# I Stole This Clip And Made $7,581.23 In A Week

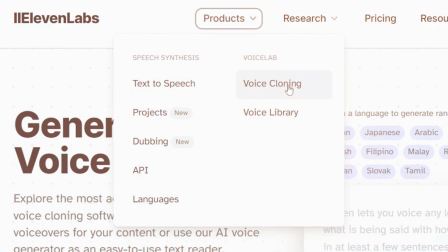For this, we're going to be using ElevenLabs. Visit their website and click on Speech Synthesis.
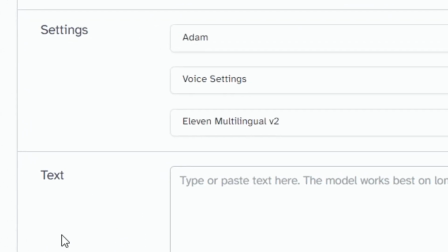Select the V2 model, their most advanced text-to-speech model yet, ensuring the best possible sound quality.
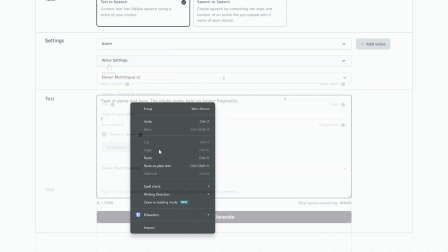Choose Adam as the narrator voice, paste your script into the provided field, and click Generate. Listen to the generated voiceover and see how it sounds. If it meets your expectations, download it. Now, with the voiceover ready, you can move on to the next step of your video creation process, selecting the copyright music here is crucial for these types of videos.
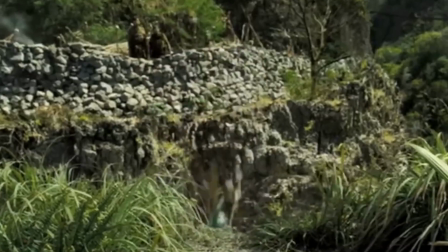Inspired by memorable soundtracks like those in Pirates of the Caribbean, I searched for a similar pirate adventure style track, mindful of avoiding any copyright issues. Visit the YouTube channel hosting the track. Typically, they provide a link for a free download. Click on the link and then simply download the track from the resulting page. Now, let's dive into editing with CapCut.
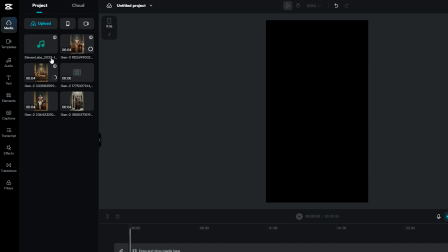Start by importing all your created videos and selected audio. The first step in editing is to add your voiceover as it carries the script.
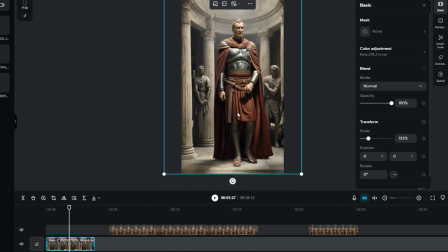You'll need to synchronize the voiceover with the relevant images generated from ChatGPT prompts.
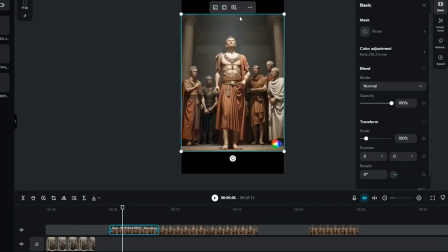Adjust the aspect ratio of each image to fit a 9x16 frame for a full screen experience.
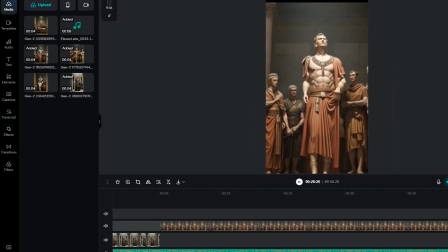Next, you add the B-roll footage, aligning it with the script.
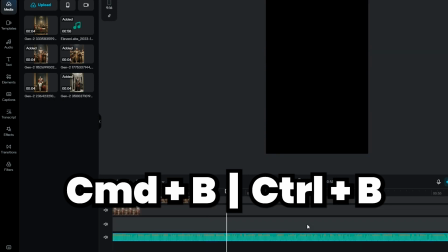You can use the blade tool, Command B or Control B, to cut out any pauses and ensure the images and script flows smoothly.
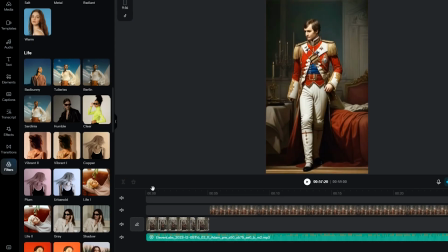Now, enhance your video with CapCut's effects and transitions. Begin by applying the clear filter to the entire timeline to enhance image clarity.
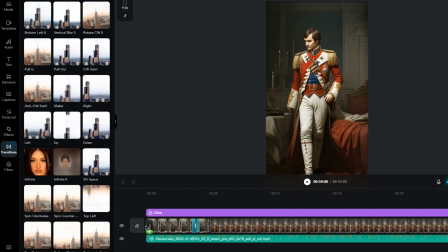For transitions, use simple effects like a zoom out for the intro and a basic flick between scenes for a clean look. Add depth to your image with movement effects. For example, the pendulum effect works well.
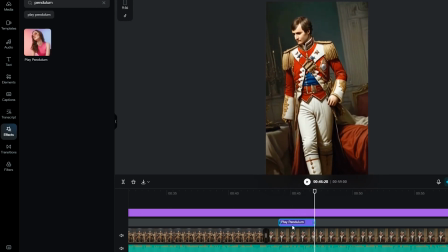Use different transitions for each scene to maintain viewer interest, like the distortion effect for a 3D look, or mixed transitions for variety. Include animations like pan and zoom for a dynamic effect and for dramatic segments. Particularly those involving conflict or darker themes, consider using a black smoke effect.
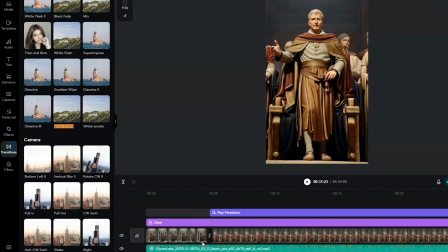Repeat these steps for each segment of your A-roll footage to create a visually cohesive and engaging narrative. The next steps here are to add music, captions, and a few more animations to enhance it even further.
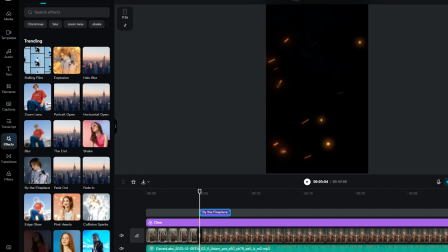Heading over to the Effects tab, I'll incorporate the fire effect into the fighting scenes. This effect contributes to the storytelling and adds a dynamic visual element. The result is impressive. The fire effect really brings the scenes to life. I'll copy this effect and apply it to other similar scenes for consistency.
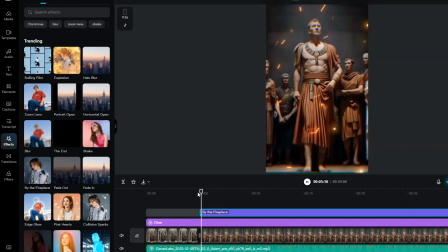Ensuring the fire effect begins just after the smoke effect creates a seamless transition, adding to the visual impact.
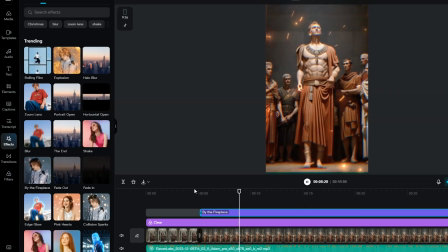I'll also adjust the speed of the flames slightly to ensure they complement the scene without being too distracting. This fine-tuning makes the effect look perfect. And next, I'll experiment with various effects to enhance the B-roll footage.
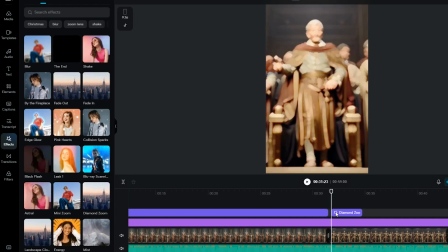One effect I tried was called Edge Glow, which really adds luminosity to the shot, but I wasn't quite satisfied with it.
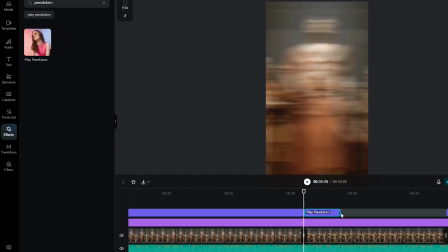So then I tested a pendulum effect inspired by the dynamic image movements seen in Stella's videos. I'll adjust its strength to see how it fits in, and I love the spark effect here. It really adds an extra visual layer, making the image look a lot more like a video. Adding an edge glow to the animation looks great here as well.
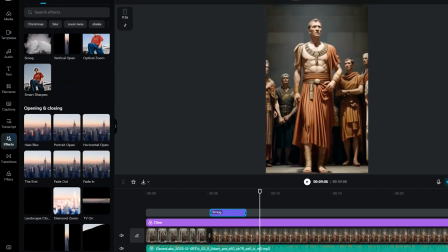The key is to match the effects with the narrative and the visual theme of each scene, thereby enhancing the storytelling impact of the video. And in my editing process, I incorporated a striking lightning effect, which really elevated the visuals here. After these adjustments, I proceeded to add small, minute effects for each shot, ensuring each scene really stood out.
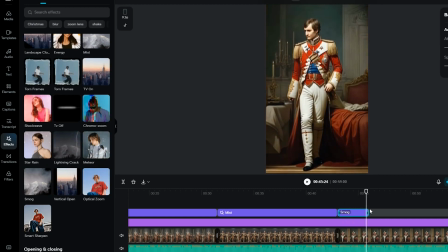For instance, I extended the duration of some animations like the smoke effect, which initially seemed too fast.
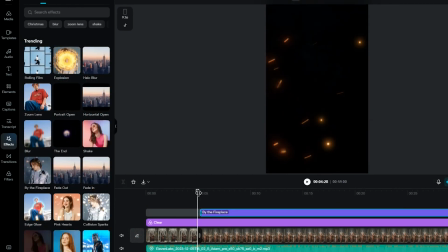Adding animations like by the fireplace over the battle scenes created a dramatic effect, making the scenes look more dynamic and engaging. And for the black smoke effect, extending it further enhanced the illusion of a battle scene, transforming still images into a vivid portrayal of action. And with all the animations and effects in place, it's finally time to add music. The chosen song is a perfect fit for the video's vibe.
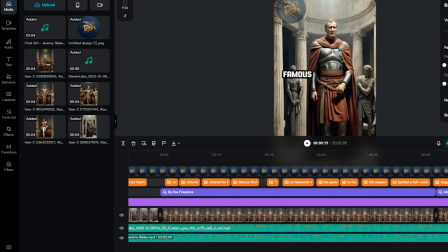I drag it onto the timeline, adjust its start point, and then tweak the volume to -12 for balance. After trimming the song at the end, it seamlessly integrates with the video.